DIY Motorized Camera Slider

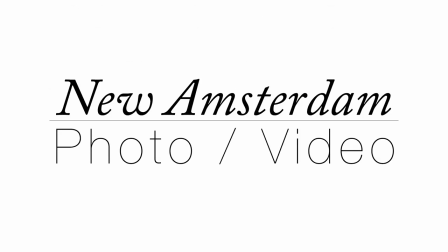0s
This is New Amsterdam photo video, and in this video I'd like to talk about my DIY motorized slider project.
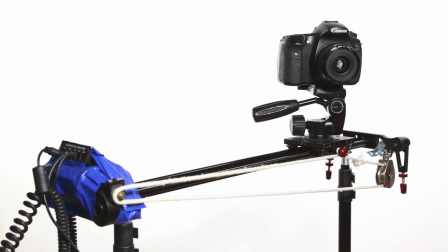8s
I've always wanted a slider, but I got quickly fed up with the inconsistency of my movements while shooting,
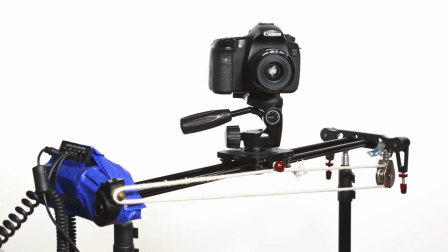14s
so I decided to add a motor to my slider for consistent smooth movements.
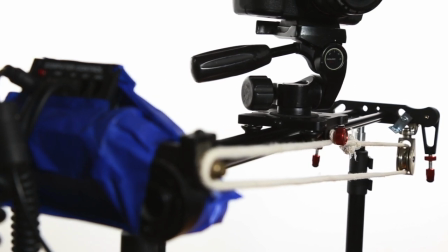19s
Using only a few parts from the hardware store and a bunch of leftover pieces of a telescope, I was able to upgrade this slider I purchased off of Amazon.
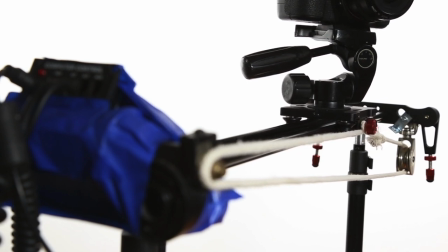28s
While this isn't the best solution for everyone looking to make their own motorized slider,
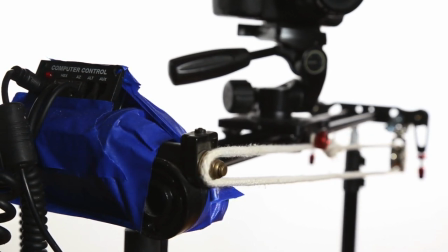32s
I thought I'd share what I pieced together and follow this video up with future changes to my slider.
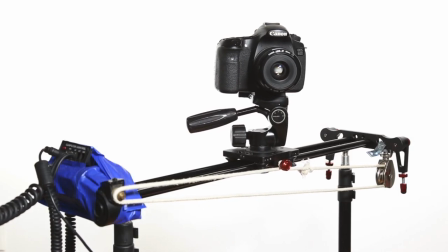38s
The motorized slider works pretty simply. On the one end is the motor with a pulley on the other end.
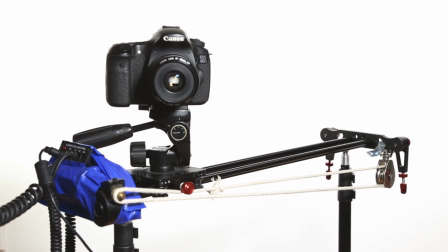44s
I use a rope attached to the sliding plate to pull the camera back and forth. It's important to have a lot of tension on the rope so it works effectively.
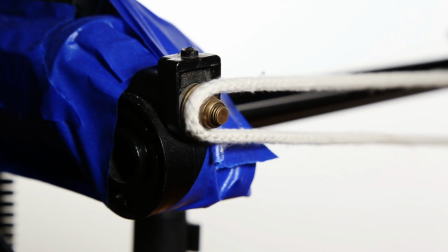52s
I have the rope going around the bolt coming from the motor and this works pretty well to pull the rope back and forth.
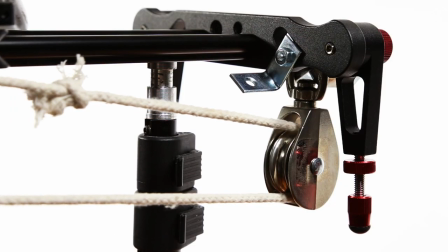59s
The pulley is bolted on with some spare parts that I had laying around but it holds pretty tight.
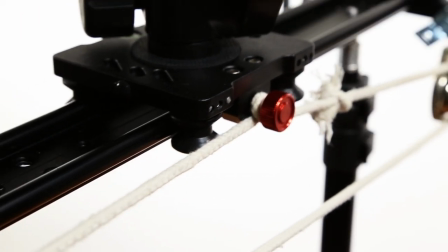64s
The rope is wrapped around the tightening screw to keep the sliding plate in place. Now all of these modifications aren't permanent but they do work for now.
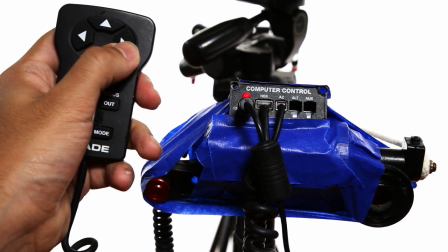72s
The housing for the motor is held onto the slider with tape which is obviously a very elegant solution for attaching one thing to another thing.
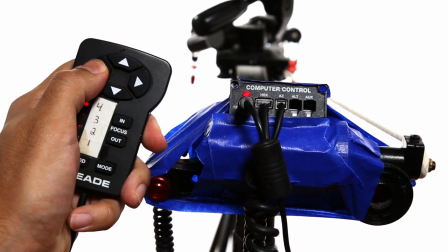80s
The motor has a computer control which is connected to a remote.
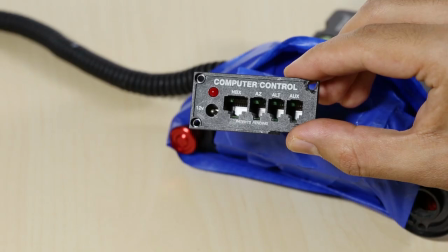84s
This was all originally designed to be used with a motorized telescope for tracking stars in the night sky, but I've used these parts for all kinds of projects.
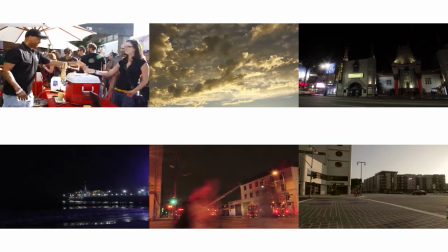93s
I used to use the motor and remote for turning a tripod head for time lapses, and it worked very well.
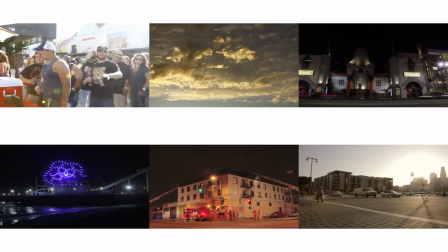99s
I was able to use it for both panning and tilting, which makes the shot more dynamic.
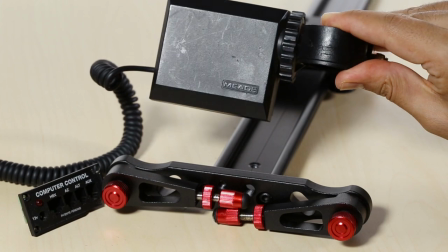104s
Applying it to the slider was pretty simple, though the motor is very bulky.
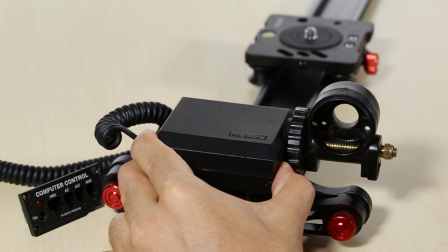109s
While the tape is a good temporary measure, I do intend on making more permanent modifications in the future.
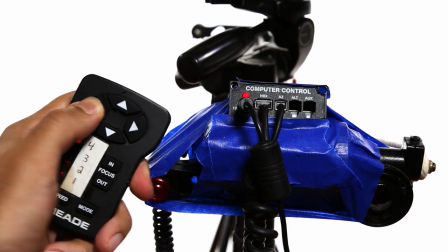115s
What I like the most about this telescope motor is the adjustable speeds.
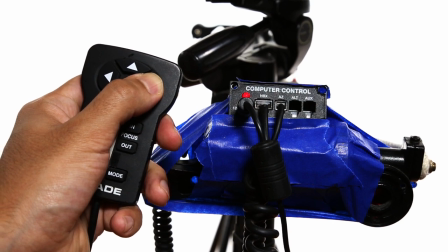119s
The remote has four different speed settings so the slider can be used in a very quick motion or very slowly like for time lapses.
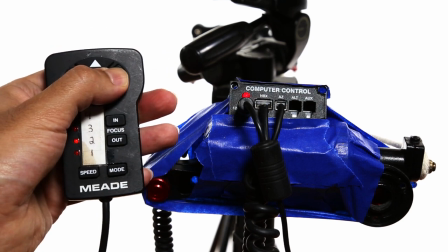127s
The biggest drawback for doing the slower speeds is having to hold down the button on the remote for long periods of time.
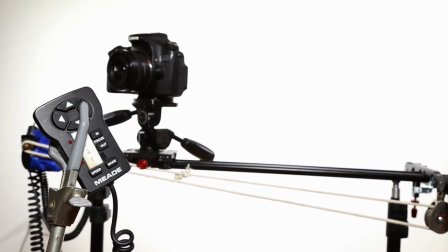134s
My workaround is to use this clamp and this tightens down so it holds the button for longer sweeping motions.
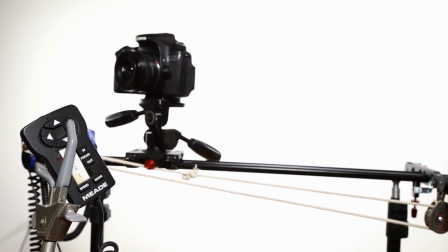141s
My original intent with this slider was to be used for macro shots.
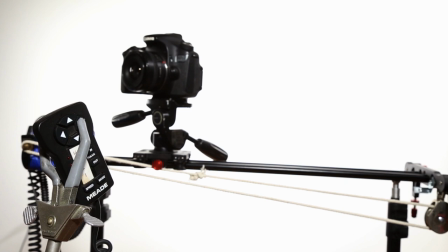145s
Now using a motor makes a very big difference since any jerking motion in the slider is very noticeable in a macro shot.
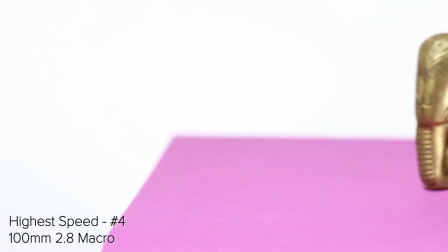153s
Here's a test shot I did using the slider at the highest speed with a macro lens.
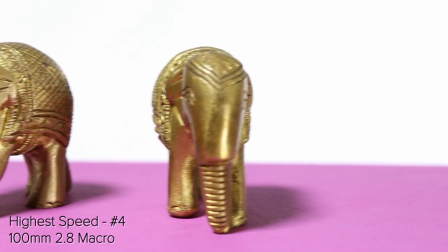158s
For a macro shot, the highest speed is a bit too fast and the motion seems rushed.
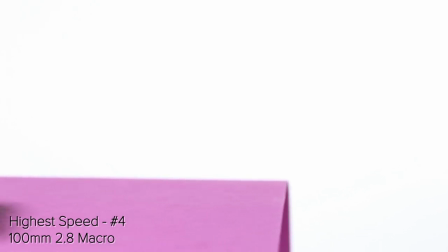164s
There is some jerkiness to the slider when it starts and stops a shot so you'll need some buffer rooms on both ends.
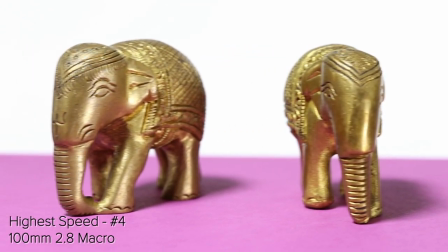170s
This jerkiness can also be increased depending on the weight of your setup.
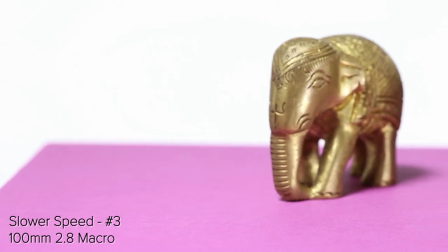175s
These test shots were made with a DSLR camera with a macro lens on a camera mount and a follow focus.
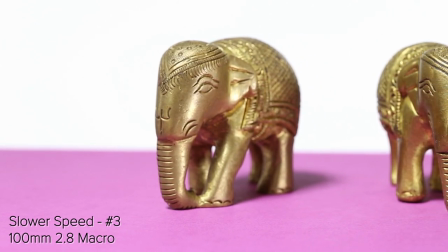181s
Despite the extra weight, it's completely smooth through the shot. I found the second highest speed to be the best setting for macro shots.
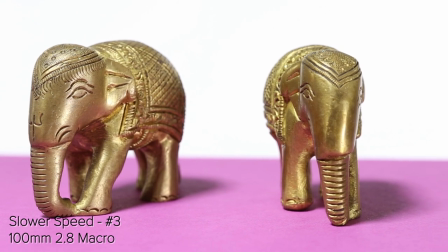189s
The movement is smooth but not too slow, so it makes a good reveal on a product or it can be used to move in while doing a rack focus.
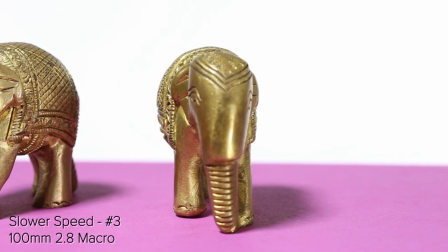198s
This has been my most used speed with this motorized slider, and I find it suits all of my work well.
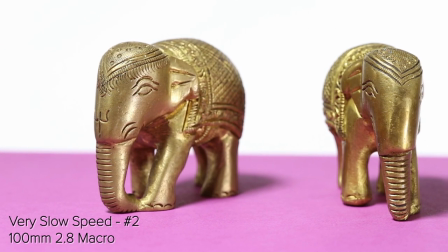204s
I also tested using the second slowest speed, but this speed is just too slow.
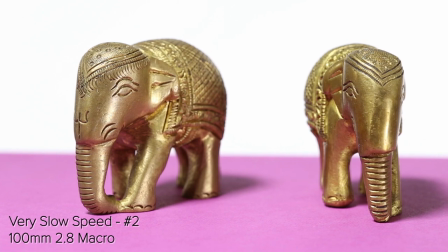210s
This is better suited for a time lapse or a really slow push-in if that's what you want, but for the most part I don't like using this mode much.
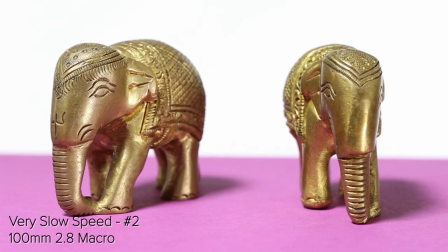218s
The hardest part of doing something this slow with this particular setup is having the remote slip and releasing the button.
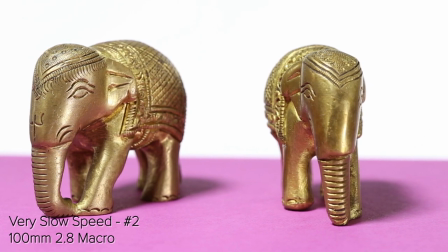225s
This causes the shot to stop and that can ruin the entire shot, so it's pretty cumbersome for longer shots.
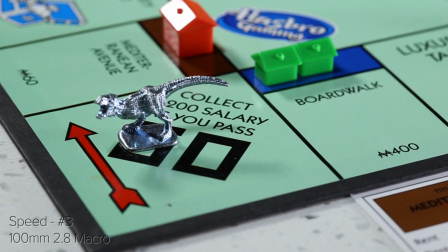231s
I set up an example shot using the second fastest speed.
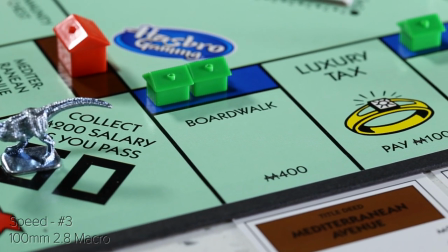235s
This movement goes from end to end of the slider and the shot is completely smooth all the way through, with no jerking or camera wobble.
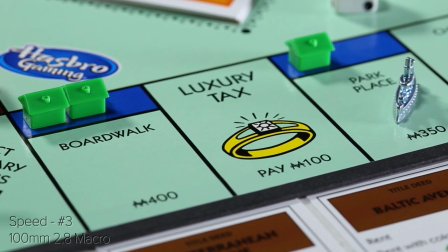243s
I used a 100 millimeter macro lens on this shot to get very close detail and the motor works perfectly.